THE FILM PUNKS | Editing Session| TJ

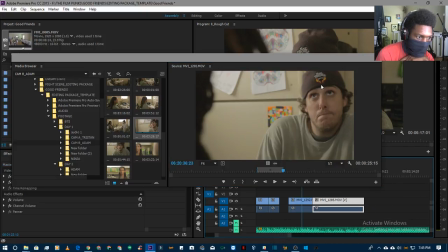3782s
Let's just see where does it go. Before, after. Anytime you define a specific part of a clip here, you can always just hold this down and grab it and pull it down.
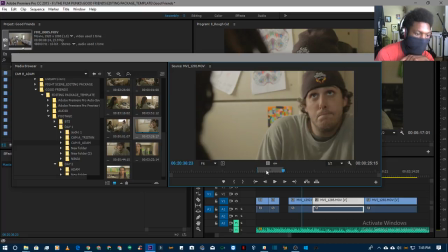3797s
And it uses the part that you define rather than the whole clip. Let's get some moments of her close up.
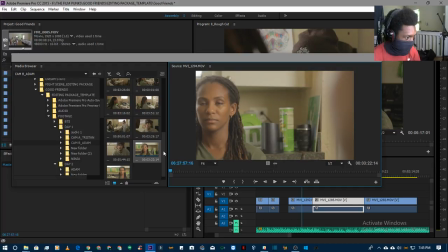3807s
So.
Got 12, red.
For every shot, there's a matching shot. This is a matching dirty close-up.
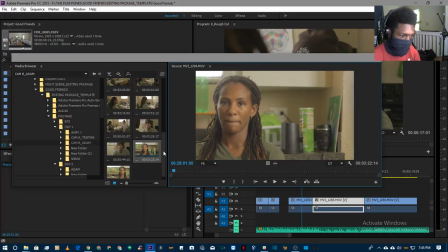3815s Shot 12.
Oh my goodness, Lakeema sounds like she's asleep behind the camera. So after he adjusts is where we want to start.
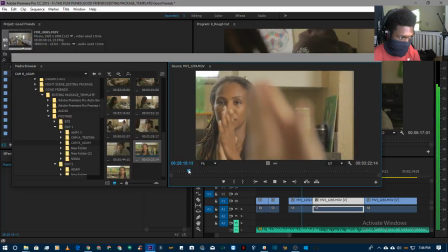No, you gotta stop moving that camera, Adam.
This is adjusting focus.
So he's supposed to say adjusting focus.
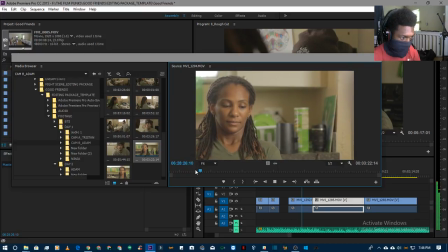Thank God she couldn't remember her line. Dude, please tell me you stopped moving that camera.
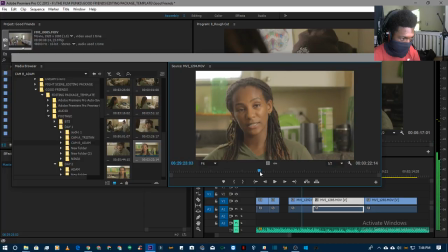So the problem with a moving camera is if you're cutting from this moving shot to another shot that's more stable, it's a little jarring and you don't want that. It's kind of inconsistent.
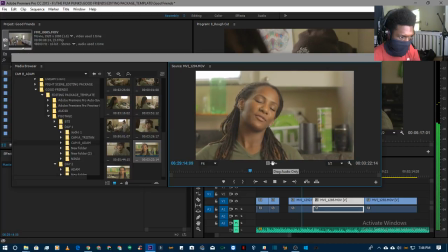3881s Felix, our best friendship has been tested on countless occasions.
Now you can make an argument for it being, you know, an artistic choice, you know, symbolically speaking, when you're looking from his perspective, things look shaky. And when you're looking from her perspective, things are more stable.
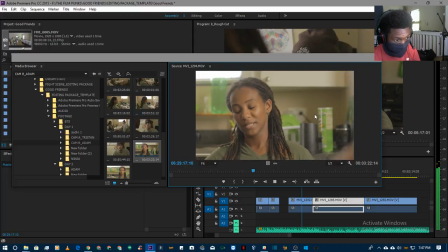3900s
If her shots are more stable, I'm not sure.
Hasn't it?
I did not see this happening on set. I was focused on the audio.
Question. How many times?
Look at that. It's the lens in the back.
How many times have your life been in danger by spur of the moment?
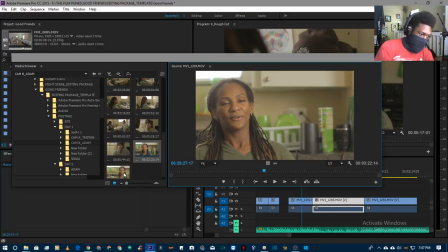3915s
Spur. She's fucked up. So, let me just scrub through, see if this camera gets more stable. It looks shaky.
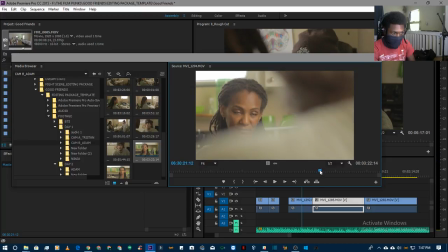3929s
So I'm probably just gonna warp stabilize this.
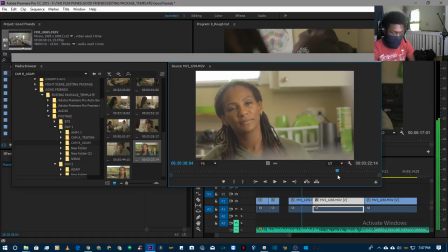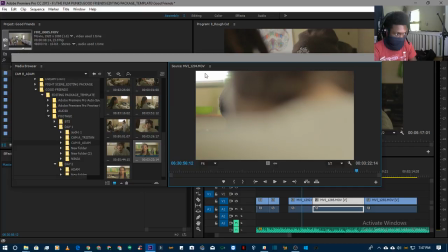3938s
To see how much it affects the frame, because usually it crops in a little when you stabilize it.
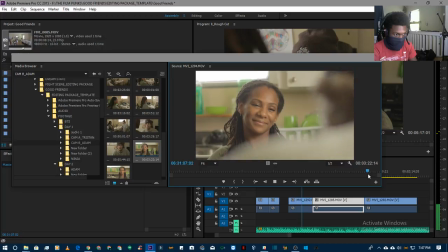3943s I'll be right. Don't continue this conversation. Holding your pee.
Kind of a funny line.
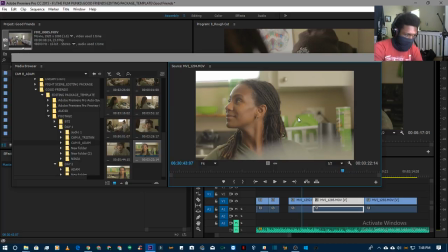3954s
So we have an obvious color palette here, you know. We got a bunch of green in her kitchen, so she's supposed to be like a green type of person, vegan, all that stuff,
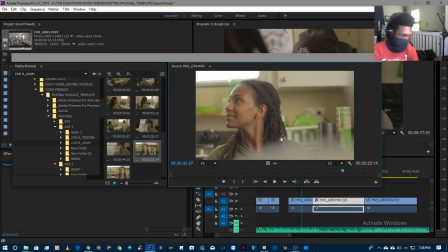3968s
healthy, work from home type of person, and they're not far off from each other,
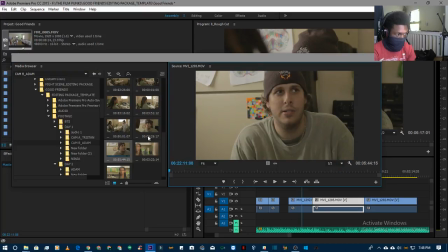3976s
you know, as far as, you know, the type of people they are. Well, actually, I can't say that he eats as healthy as her. I don't think that's his character, but they're best friends, so, you know. You gotta show the closeness in a way. So he's an off, different type of green.
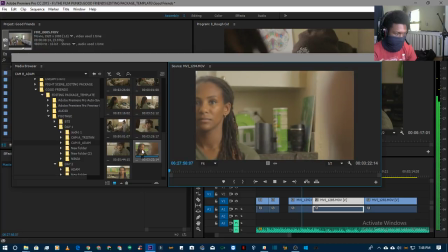3998s
Visually speaking.
Shot 12, red. Ninja cam.
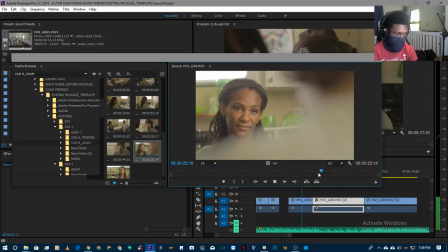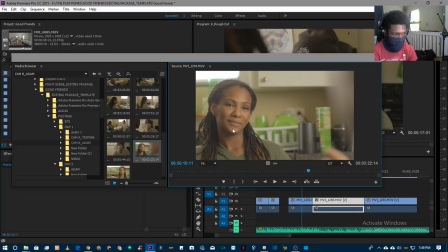4011s
See those earrings? That's not a good idea, ever. They look nice on her, but I am almost certain she was not wearing them in a bunch of the shots. Granted. They're easy to forget, you know, so I always say never wear earrings. But this is different, okay?
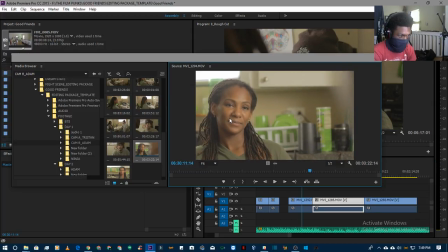4030s
So here's the value of this shot, the reaction of her to everything he's saying. But this is different, okay? We can use this.
I'm in major trouble.
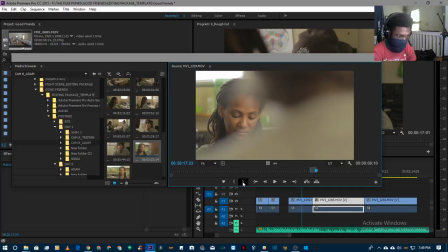4043s
Up until he starts leaning into the shot, that is. Let's go back.
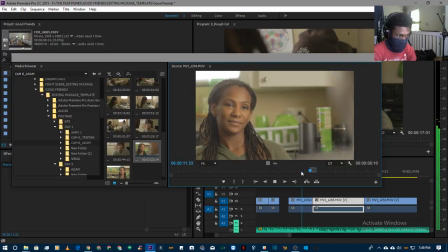4051s
But this is and this kind of shows her character. So she's always getting him out of trouble. You know, every week or every day it's something new, but it's nothing that she can't handle.
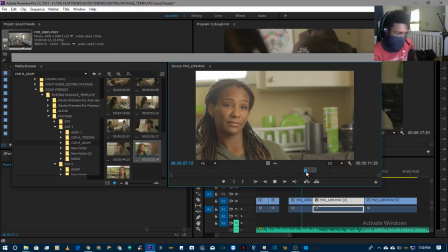4068s
So she's overconfident. She's kind of cocky in a way. And I'm seeing that in the way that she's listening to him. So she's listening, but she's ignoring him.
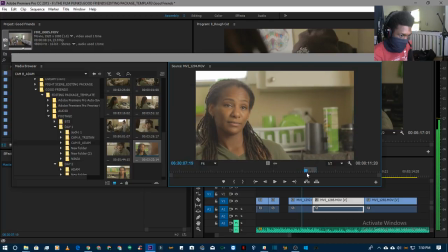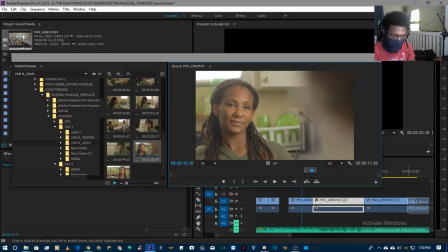4090s
So I'm going to drag this onto the timeline, but what I'm wondering is how it will be affected by the stabilization.
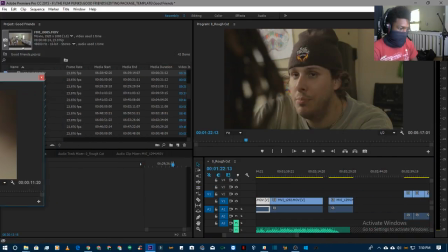4097s
So let's go ahead and look at Premiere Pro's built-in stabilizer called Warp Stabilizer. Let's just drop it on here.
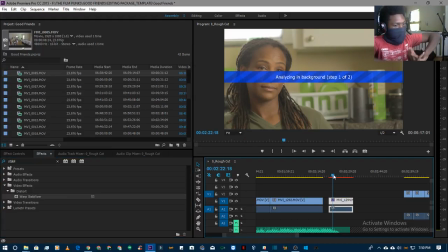4111s
And it already has some pre-settings, so I'm just going to see how they affect if we just go with the pre-settings. And if I'm not satisfied with how it looks, then I'm just going to tweak it a bit and just see if it's acceptable.
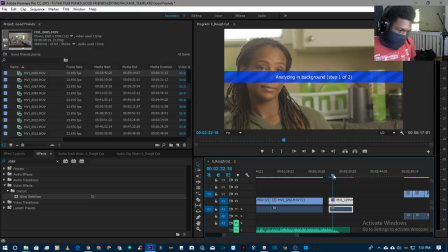4124s
If it's not acceptable, I will leave a note for the other editor to, you know, think about using a different shot. If there's another shot. I'm gonna make sure there's not a shot before I leave him an idiotic piece of advice.
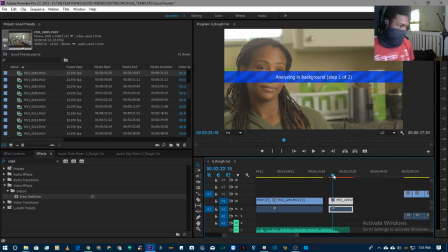So editing controls are usually up there. So I'm gonna put them in tab 2.
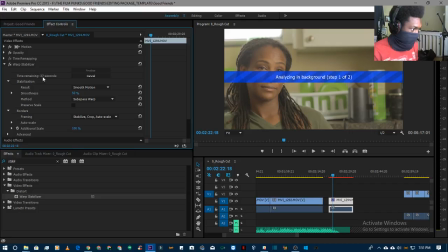4158s
And I'll let you know how far along you are. So it's 59%. It's almost done. Halfway. So let's see if anything else is going on in the world of filmmaking while that's happening.
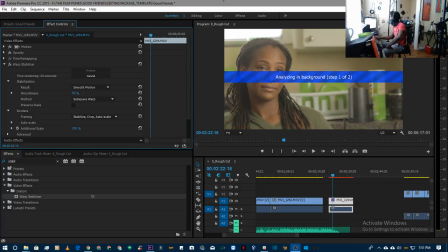4176s
Let's see here. Let's go to Facebook. Let's go to Tampa Film Network.
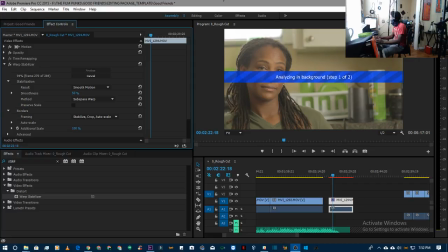So there's a filmmakers meetup this weekend, Saturday at 6 p.m. at Curtis Hickson Waterfront Park, Tampa, Florida.
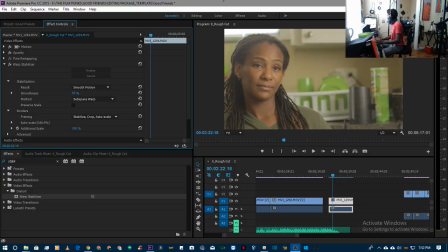4208s
So if you happen to be a resident, you might want to stop by that. Let's just see what details of that are. It's posted by Marcellus something.
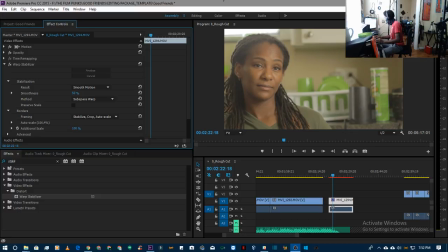4222s
What was his name? Posted by Marcellus Antoine Ruffner. So Saturday 6 p.m.
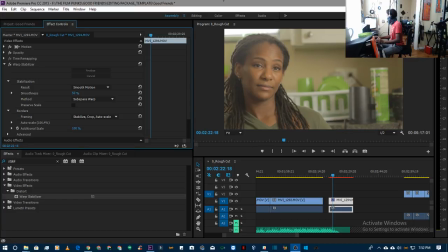4234s
I got class until get out at 5, so 5:45 I get out, so I can go right from there to this. Six people say they're going. Usually it's like a third of that, and then 38 interested. You can rely on
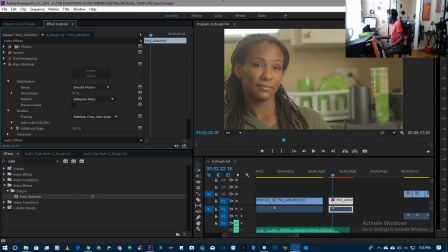4254s
10 to 15% of those people. Probably about 8-10 at most. So that's there.
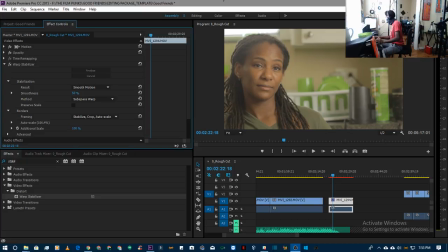4267s
And then the about is attention for local filmmakers and media creatives, come out and enjoy the sunset at our no pressure meet and greet.